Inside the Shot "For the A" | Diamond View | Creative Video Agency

Hey guys, I'm Tim Moore. I'm Alvin Norens. And this is Inside the Shot, where we take some of our favorite commercials and we break down the tips and tricks behind them. So today we're looking at For the A, a commercial we made for the Atlanta Braves. And before we start dissecting it, let's take a look.
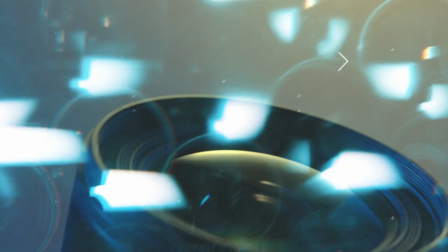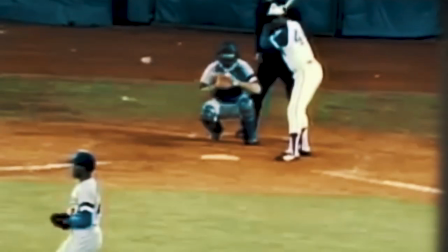[0:23] For the icons.
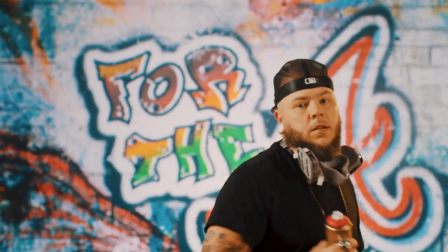[0:28] The game changers. For the artists. The culture shapers.
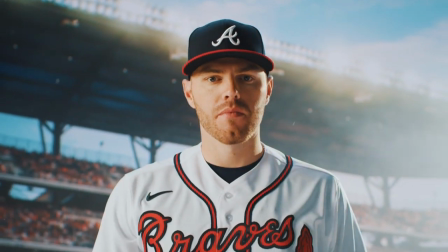[0:34] The path pavers. For the south,
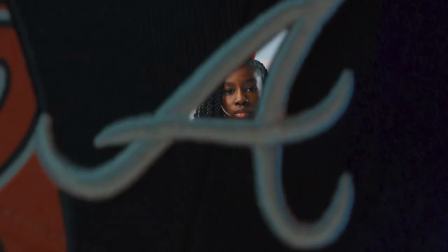[0:38] the flags that we wave, this country of braves, and for this team,
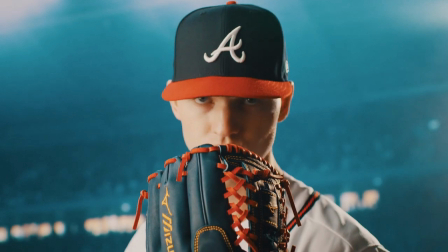[0:45] we cheer, we fight, we play.
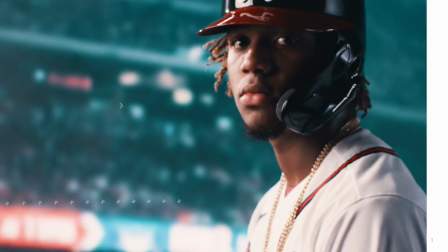[0:51]
For the A. So this is the very first scene you see.
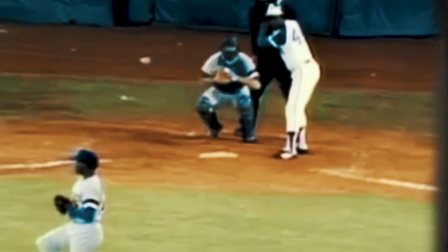[0:56]
And one thing you'll notice here is that whenever we do rear projection, the real trick is to have practical props.
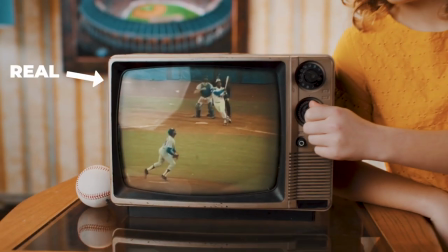[1:01]
So this is a real TV, this is a real ball, and this is a real desk. What's not real here is this wall, the wallpaper, this photo frame here.
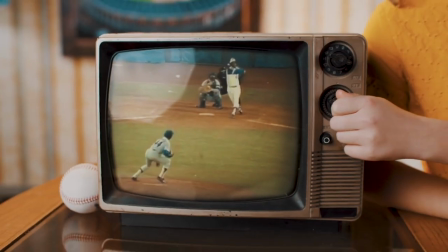[1:12]
When you dolly back, you know, the effect you get is that object's parallax. Another cool thing about this is this is actually composited in post.
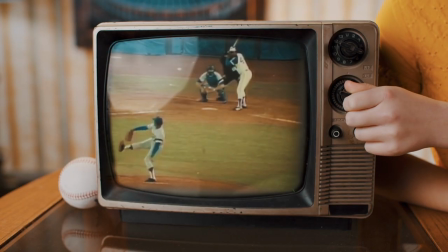[1:21]
So this frame you're seeing here was put on afterwards, but what we do is we keep the TV off when we shoot it,
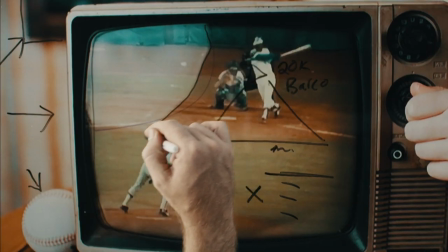[1:27]
so we get this natural reflection. and that actually becomes a tracking source.
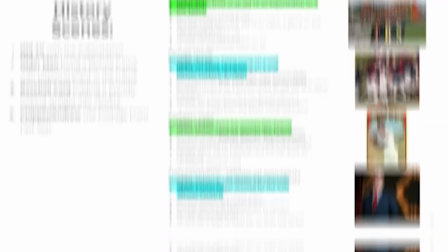[1:33]
So focus pushing out and then tilting down as well.
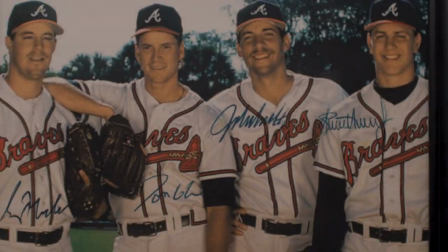[1:37]
This is probably the hardest one in that shoot because there's a lot of choreographed movement that needs to happen at the same time.
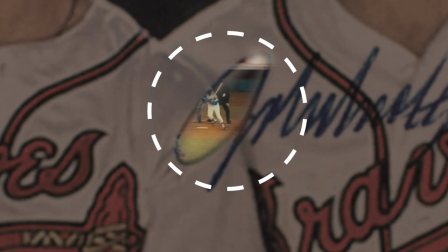[1:45]
So we were coming from this right here, which is in reality probably an inch,
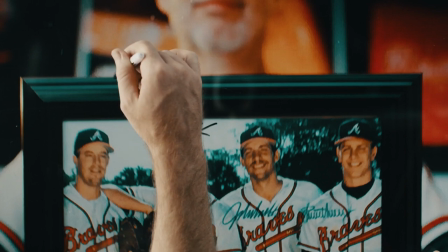[1:50]
but also he's moving this picture frame back as we're dollying back.
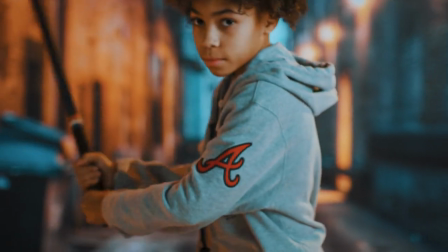[1:57]
So this is one of my favorite match lighting scenes. This is in an alleyway and anytime that you can create the vantage point where we see these lines going here
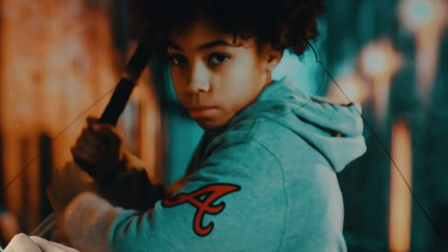[2:06]
and it vanishes behind the subject it even adds emphasis on where your eyes should look. But again this rear projection so the only way that we can really sell the effect that he's here is the angle that we do these backlights.
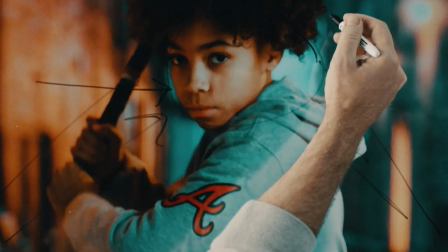[2:18]
So you'll see a little bit of this tungsten source coming off this wall as a soft source and then from his back were hair lighting and backlighting with a harder edge.
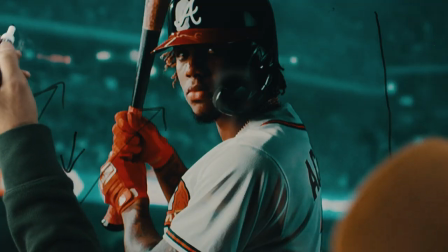[2:27]
This is a great example of reverse key because it's heavily motivated by the backlight from here and you can see
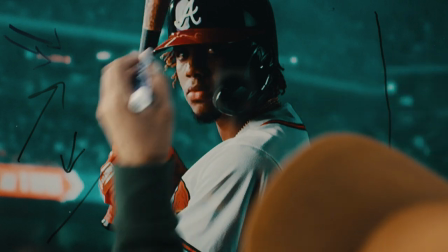[2:33]
in the reflection there is a dome softbox in there and then that's giving it a little bit fill on this side.
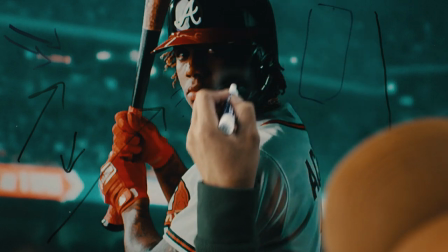[2:40]
And there is a big reflector in the side here just to give it a little shine on that. That's a very pleasing lighting that we always use is a reverse key.
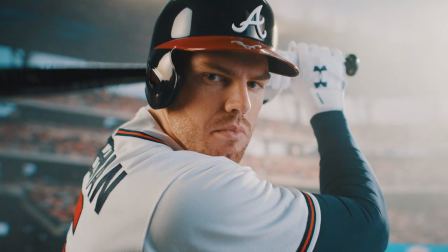[2:49]
So this one, what's great is the tighter you get on someone, the easier this effect is because now the background is really blurry.
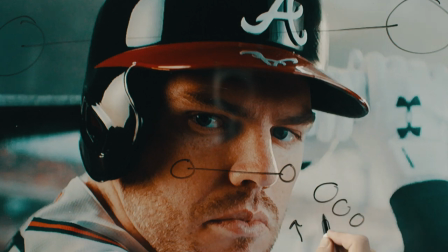[2:56]
We're starting to see that bokeh everywhere, these little pops in circles. And so to the eye, it looks so real because not only is this in focus, but this just a few inches behind it is out of focus, making the effect of this being blown out of focus very proportional.
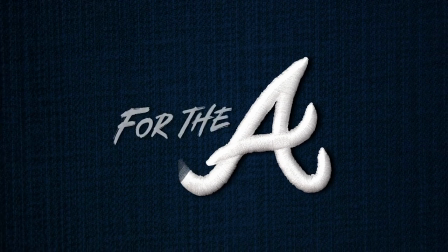[3:15]
and end in with the final Atlanta Braves A right in center on the screen. So thank you guys for watching along. I hope you learned something today with some of these tips and tricks that you can use in your own production. And let's take a look one more time at this commercial to see if you can see all those techniques. All right.
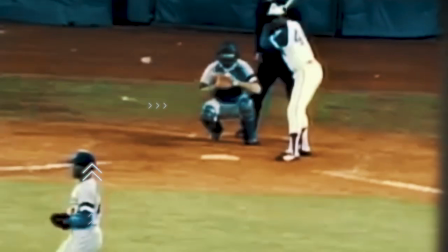[3:31] For the icons.
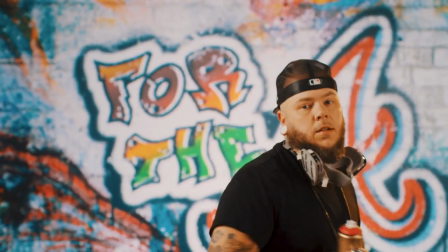[3:35] The game changers. For the artists. The culture shapers.
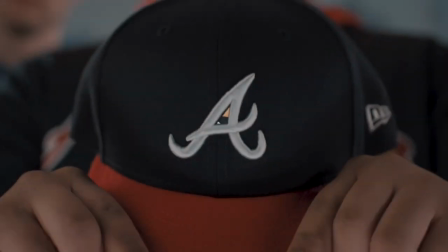[3:42] The path pavers. For the South, the flags that we wave,
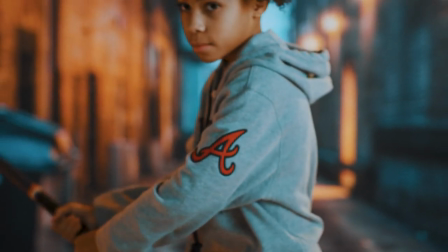[3:48] this country of braves, and for this team, we cheer, we fight, we play.
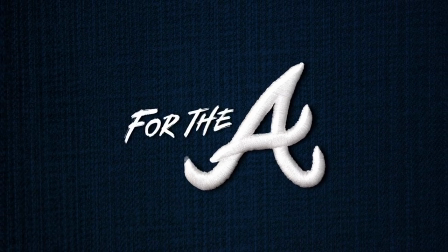[3:58] For the A.